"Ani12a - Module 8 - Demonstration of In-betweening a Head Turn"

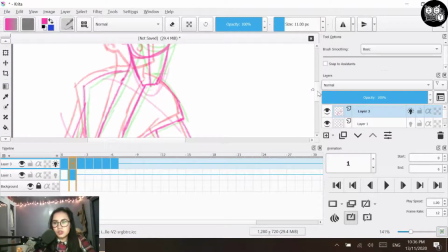(26:50)
So now one thing that we also have to check in terms of the movement is, since this is quite heavy in terms of its facial expression, we also need to look into the facial expression of the character that we're creating.
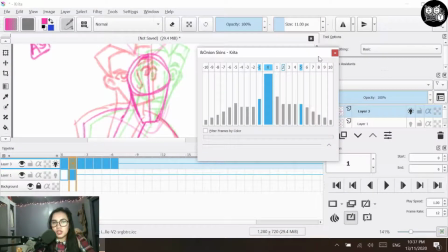(27:03)
So let me just move it again. All right. So we have here our A5.
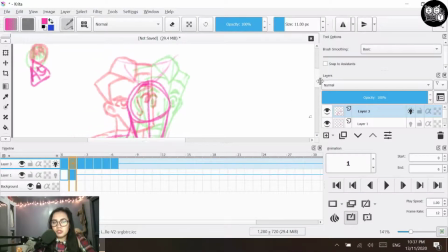(27:08)
So from the movement of our A5 to A9, A10, in terms of our facial expression, you can kind of see that the eyes are moving, um, are longer. You also have a longer face. You also have a more open mouth.
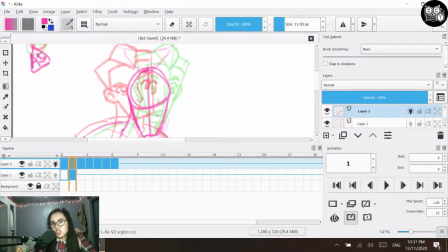(27:23)
So with this one, if you're going to look at it logically, of course, you're going to start off with the middlemost point. So probably in terms of the sizing, would be around this size. That's for the eyes, based on how the sizing is. But you don't really have to do that all of the time.
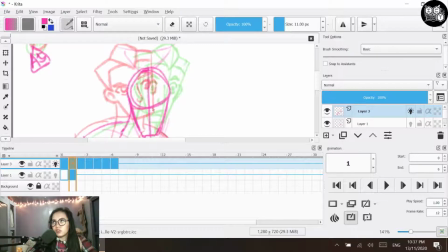(27:42)
So another thing that you might want to, you can do something like that. But another thing that you might want to do is to spice it up a little bit for your A5, kind of reset it. Because the motion between your A4 and A5 is quite it's quite extreme.
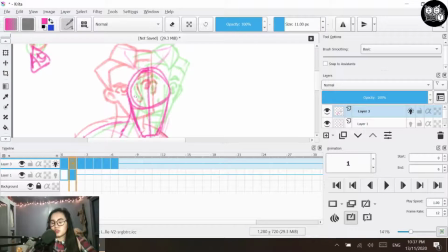(27:59)
So with that one, it might be easier as well for us to have a more extreme change in terms of the facial expression, and then gradually make that open again for the A10. So for this one, we can kind of infer that the movement between your A4 and then your A5 is a more drastic facial expression.
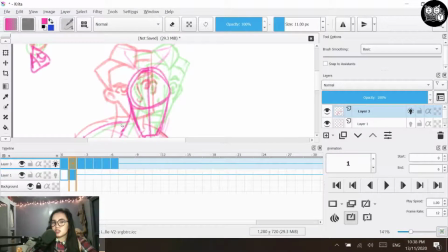(28:18)
So with this one, you probably might want to have a close eye for your character, so that it would kind of give that idea of speed. So the movement is so fast, the character's eyes can't really keep open.
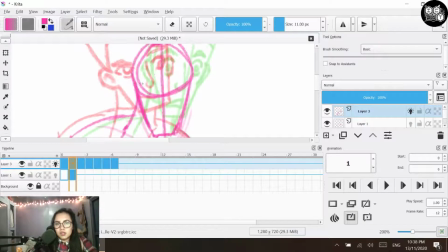(28:35)
So probably you might want to do something like that. So we have the eyes right here. The character's eyes is closed. So how I'm drawing it is the eyes are like this. So the reason why it's like that, because we can also kind of infer that since the character is moving downwards,
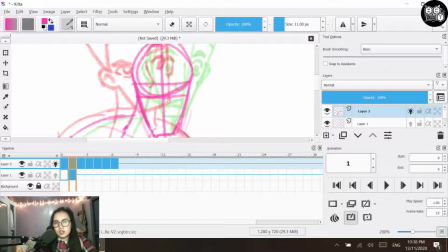(28:55)
the character's head is also kind of also a bit more down. So if we were to change this one, probably we would also place the eyes a bit more downward compared to the normal facial expression, or the normal modeling rather.
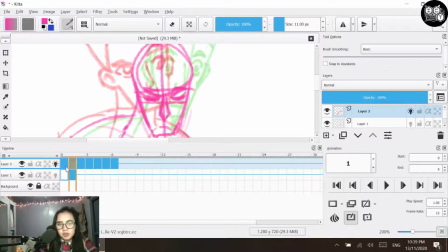(29:19)
So for the mouth, as you can see, if you were to compare the spacing between here and the spacing right here, there's not really a lot of space from the mouth to the chin, which is kind of normal because if you kind of tilt down your head like this, you don't really see a lot of your chin.
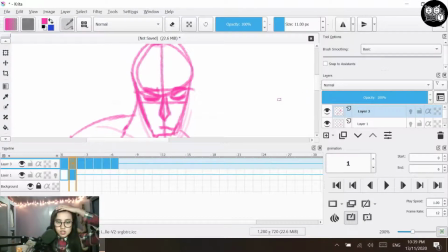(29:35)
You mostly see your forehead, which is to be expected. So probably our facial expression, we can move on with that one.
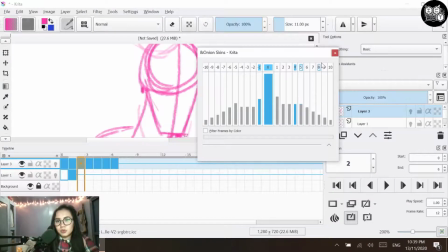(29:43)
Now let's move on to the next part. So at this point, what we're going to do is that we're going to make it with a gradual opening.
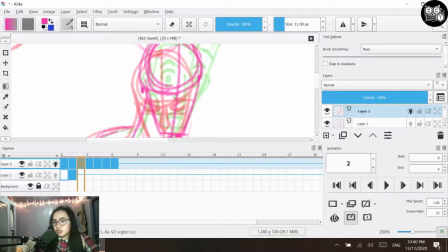(29:52)
So you can come with you can kind of have two ways for this one. So you can immediately go on with like having a more open, or you can have it half open. So if you were to actually find the middle point of this logically, since this is a bit more open,
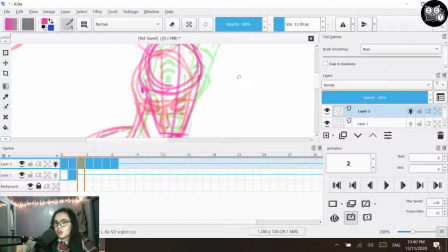(30:09)
this is extremely close, you're going to have more of a 3/4 of how open this eye is. So like let's say your normal eye is right around here, your bigger eye is right around here, you would kind of find the middle point in that one.
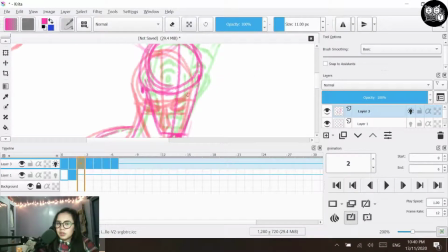(30:25)
However, probably you might want to also have a more half open approach. So probably you might want to do that as well.